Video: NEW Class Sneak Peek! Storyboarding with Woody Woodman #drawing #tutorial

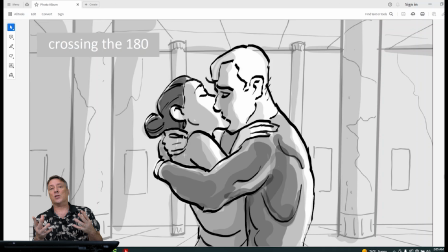[86:42]
You won't even notice it, but people that are watching it will feel it. They won't even know. They're not aware that the filmmaker is manipulating them, okay, by creating that jarring effect, okay? It just makes the kiss more important, more magical, okay?
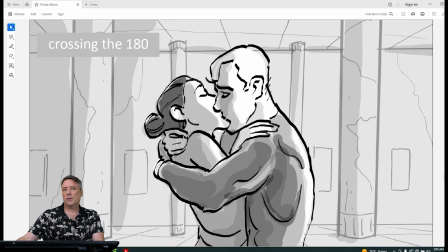[87:00]
So sometimes we do want to break the rules. First, learn the rules. All right.
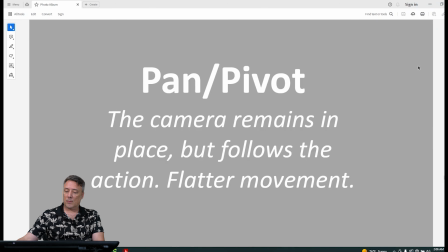[87:06]
What else we got? Panning, pivoting, where the camera remains, if the camera remains in place and it's just pivoting, let's take a look at what that looks like, okay, in sort of an action scene or scary scene.
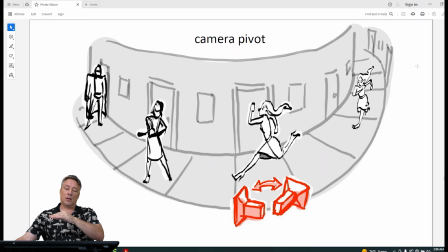[87:23]
I have a little map. This is my little geography map. You can see where the girl is running around this hall, and then she's going to run into the bad guy, some kind of monster or whatever. Okay, but look at where the camera is not moving with her. The camera is just looking in one direction and follows the action.
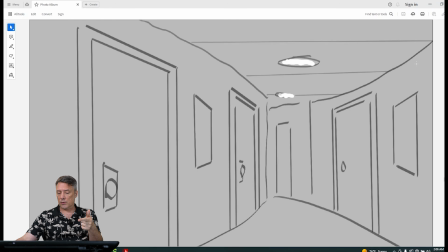[87:42]
Okay, it just follows the girl running by. Now let's take a look at the boards. So this is an empty frame down the hall. Here comes the character, right? She's running towards the camera, looking back.
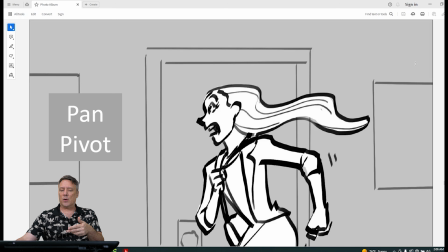[87:55]
She thinks the killer's behind her. She's running. It gets to this flat position right in front of the camera.
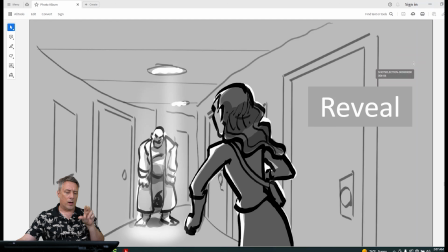[88:02]
And then as it tilts the other way, it's a reveal. You see that?
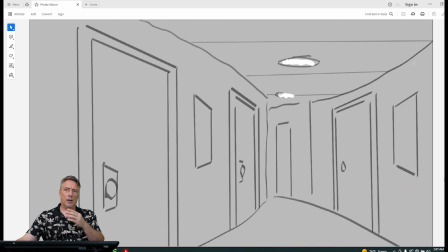[88:06]
So that's what I mean by it's a flat movement, even though there's perspective here. The camera movement is actually flatter because it just follows there, see?
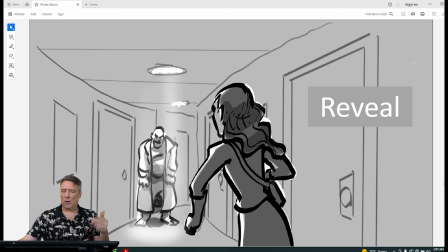[88:18]
And then you reveal the character. And this is done all the time, like in a horror movie or something.
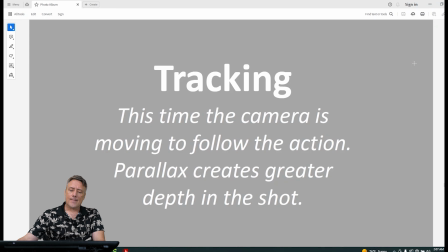[88:25]
Revealing the character. Tracking is different. Tracking, the camera is moving with the subject. And you'll get what's called a parallax, where the background, middle ground, and foreground are actually crisscrossing.
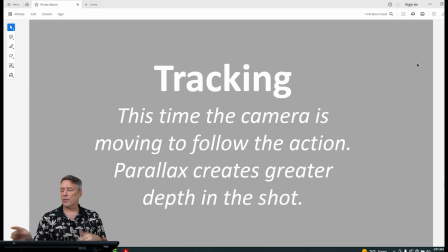[88:42]
They're crossing each other. And it creates a very different effect. Okay, take a look at the tracking shot.
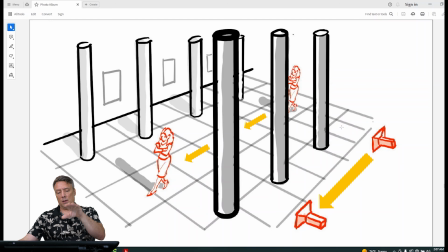[88:48]
I got a map, so you can see the pillars, you can see the space. Usually when I'm thumbnailing, I always draw something like this so the director knows exactly where everything is. Okay? So you can see she's walking between the pillars, and the camera is following her.
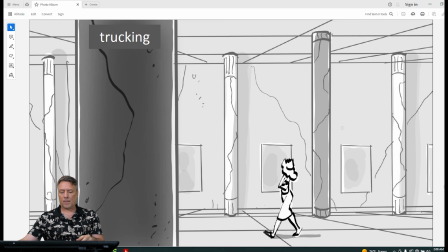[89:04]
So let's take a look at what that looks like. There's the pillars, very large room. She's very small. She's just looking at the paintings, walking. But watch the pillars in the background and the pillar in the foreground.
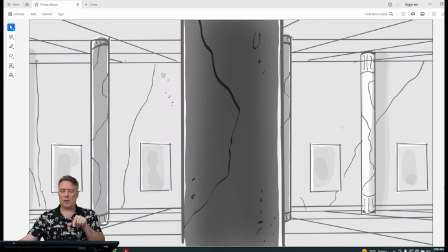[89:17]
See, they're crisscrossing. See that? See that?
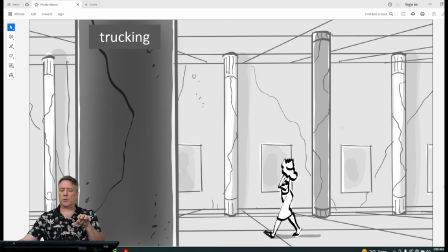[89:23]
You can really feel the three-dimensional space. Whenever you're tracking with the character, that parallax will really create a more three-dimensional, deeper space, okay? Big columns or big shapes in the foreground, smaller shapes in the background, but you're actually seeing more movement.
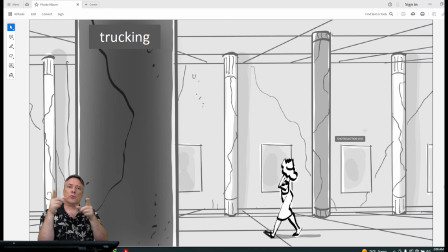[89:42]
There's more movement there. Even though in the last shot she was running a long ways, actually it's not nearly as dramatic as this.
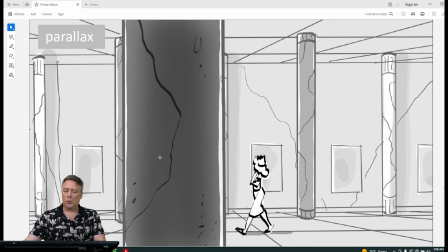[89:49]
See when when those pillars start to move, see? You can feel the space, even in a storyboard.